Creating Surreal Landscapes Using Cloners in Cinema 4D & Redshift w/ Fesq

Hi, I'm Fesq, I'm a 3D artist based in Rio de Janeiro, Brazil.
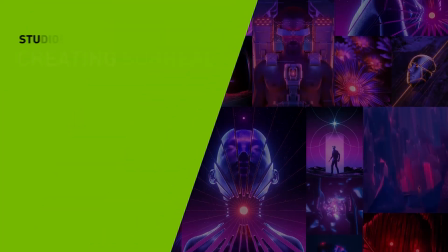3s
My work has this surreal vibe with a signature color palette of red, blue, and purple. Today, I'm going to be showing you how I did this artwork
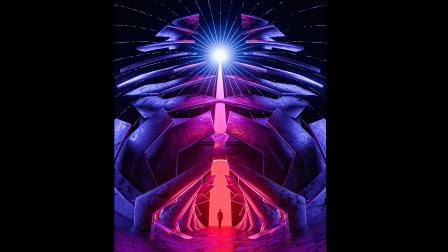14s
using cloners and effectors inside Cinema 4D with Redshift render. So without further ado, let's get into it.
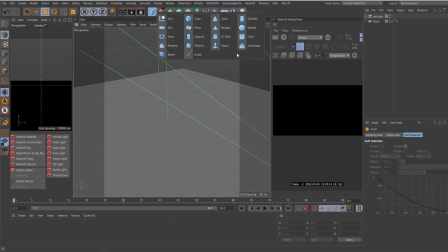22s
Okay, so I start off just by placing a plane on the scene in a little camera group with a target.
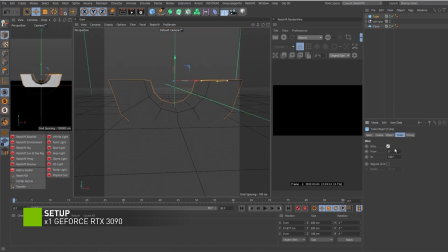30s
And the idea here is just to get like a really simple shape so we can clone it around. So I'm deleting half of the shape that I chose with just because I'm aiming for a symmetric composition. So ideally having a shape that works well, like both sides, it's helpful. So this is actually kind of cool. Like I added a Redshift camera tag to the camera.
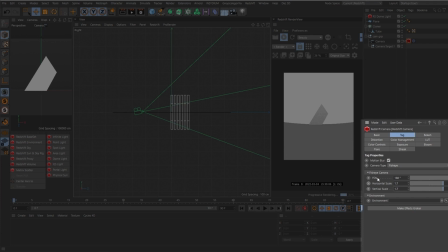54s
So if you see, this helps us to get this fisheye look. I'm pretty sure that you can do the same with Octane. I'm not sure if you can do this with the standard Cinema 4D, but if you don't have any custom render engines,
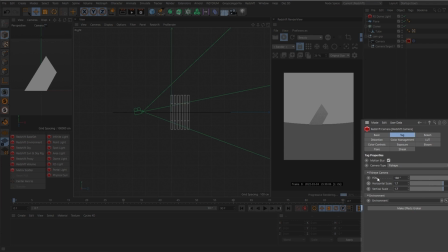70s
you can always super increase the FOV of your camera on the standard Cinema 4D, and you should get a similar look. So getting back to it, this is really cool because like it helps us to get a really wide
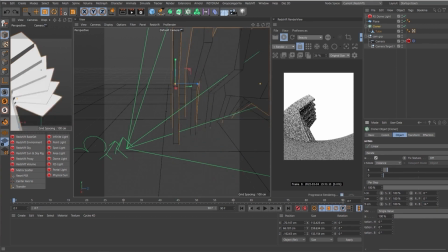90s
and big field of view in the scene.
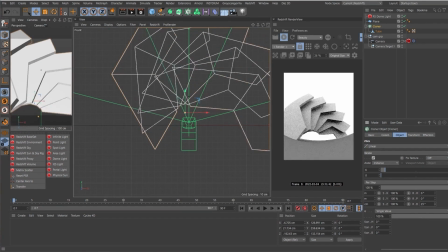93s
So right now I'm just messing with the angles and the position of the cloners and the way that they clone stuff.
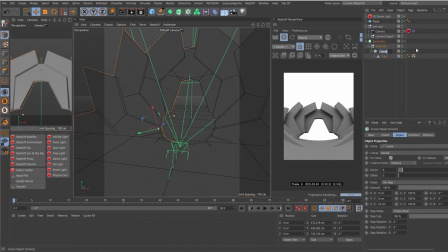99s
I added a symmetry node, so everything that we do on one side will be reflected and mirrored to the other one.
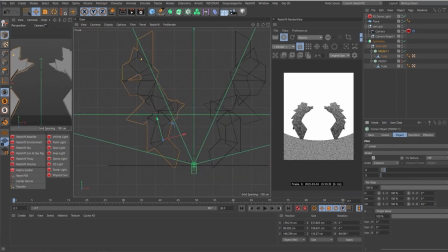105s
And once again, I'm just duplicating the cloners and finding out a good composition by messing around with the parameters and the cloner.
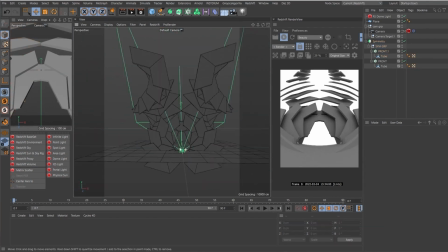114s
This is the beauty of using cloners in Cinema 4D. You can get really nice and interesting and surreal results really fast just by messing around with the parameters of the cloner.
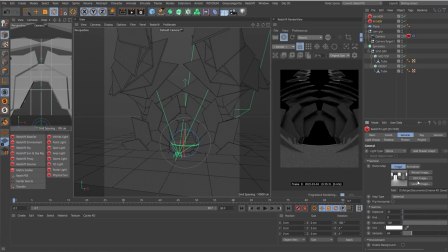127s
Right now, I just added a HDR, and once again,
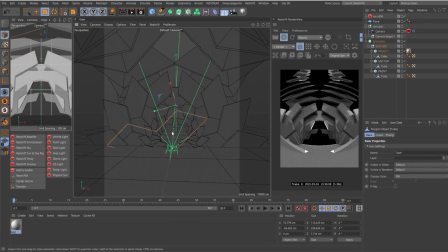131s
duplicating the cloners and messing right now with the scale so we can add some smaller ones closer to the camera.
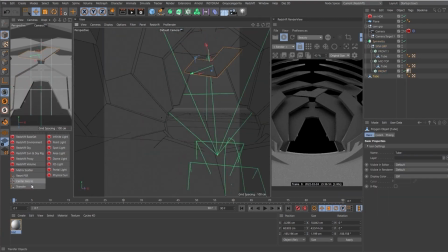138s
I actually decided to change the shape a little bit. And if you really put in the time into this,
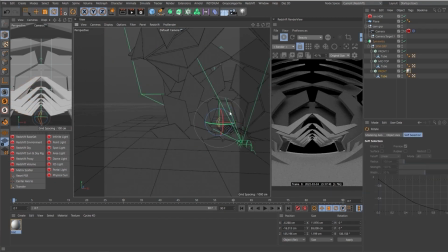144s
you can do with multiple completely different shapes and stuff and make the scene super detailed.
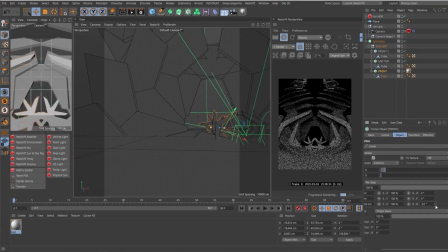151s
I went with a more simple route and kept the shapes pretty similar per se.
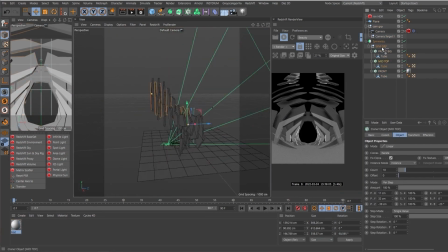157s
So once again, duplicating the cloners and trying to find a cool composition on the side. Unfortunately, duplicating the cloners to the top of the composition,
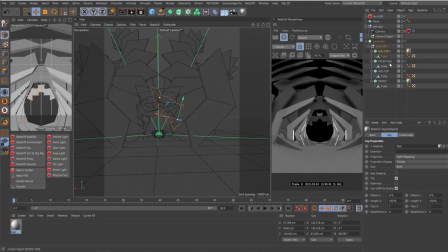169s
right, the right and the left top corner didn't help that much. So I shifted to a more center composition on the cloner too.
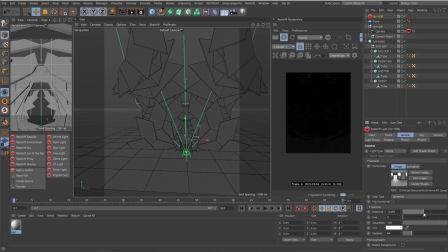179s
And now I just toned down the HDR so I can place some custom lighting in the scene.
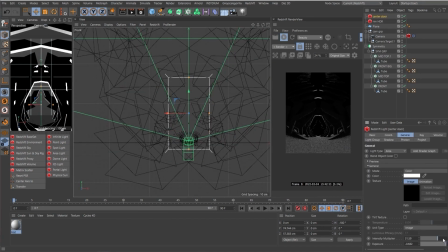185s
The idea here is to get either centered or symmetric lighting in a way that emphasizes the silhouettes of the shape.
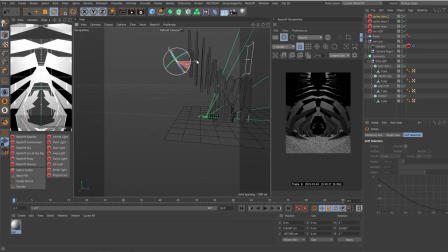193s
So you see right there, the way that I'm lighting this, it's really, really emphasizing the shapes.
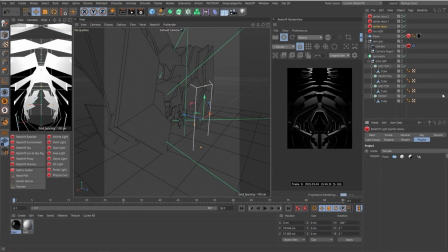202s
This is actually quite important. You will see that as soon as I added a reflective floor, the lighting in the back, the rim lighting, was instantly reflecting on the floor. So the way that I went around this, not only for the rim light, but to the HDR, with the HDR too,
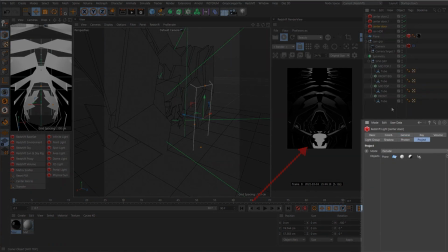222s
if you click on the lighting and go to the Projects tab, you can actually include objects in which the lighting won't affect. So I did that both to the main rim light in the center of the scene and the HDR.
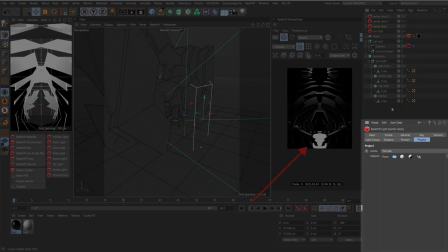239s
This way, they won't affect the floor directly, but the floor will still be reflective.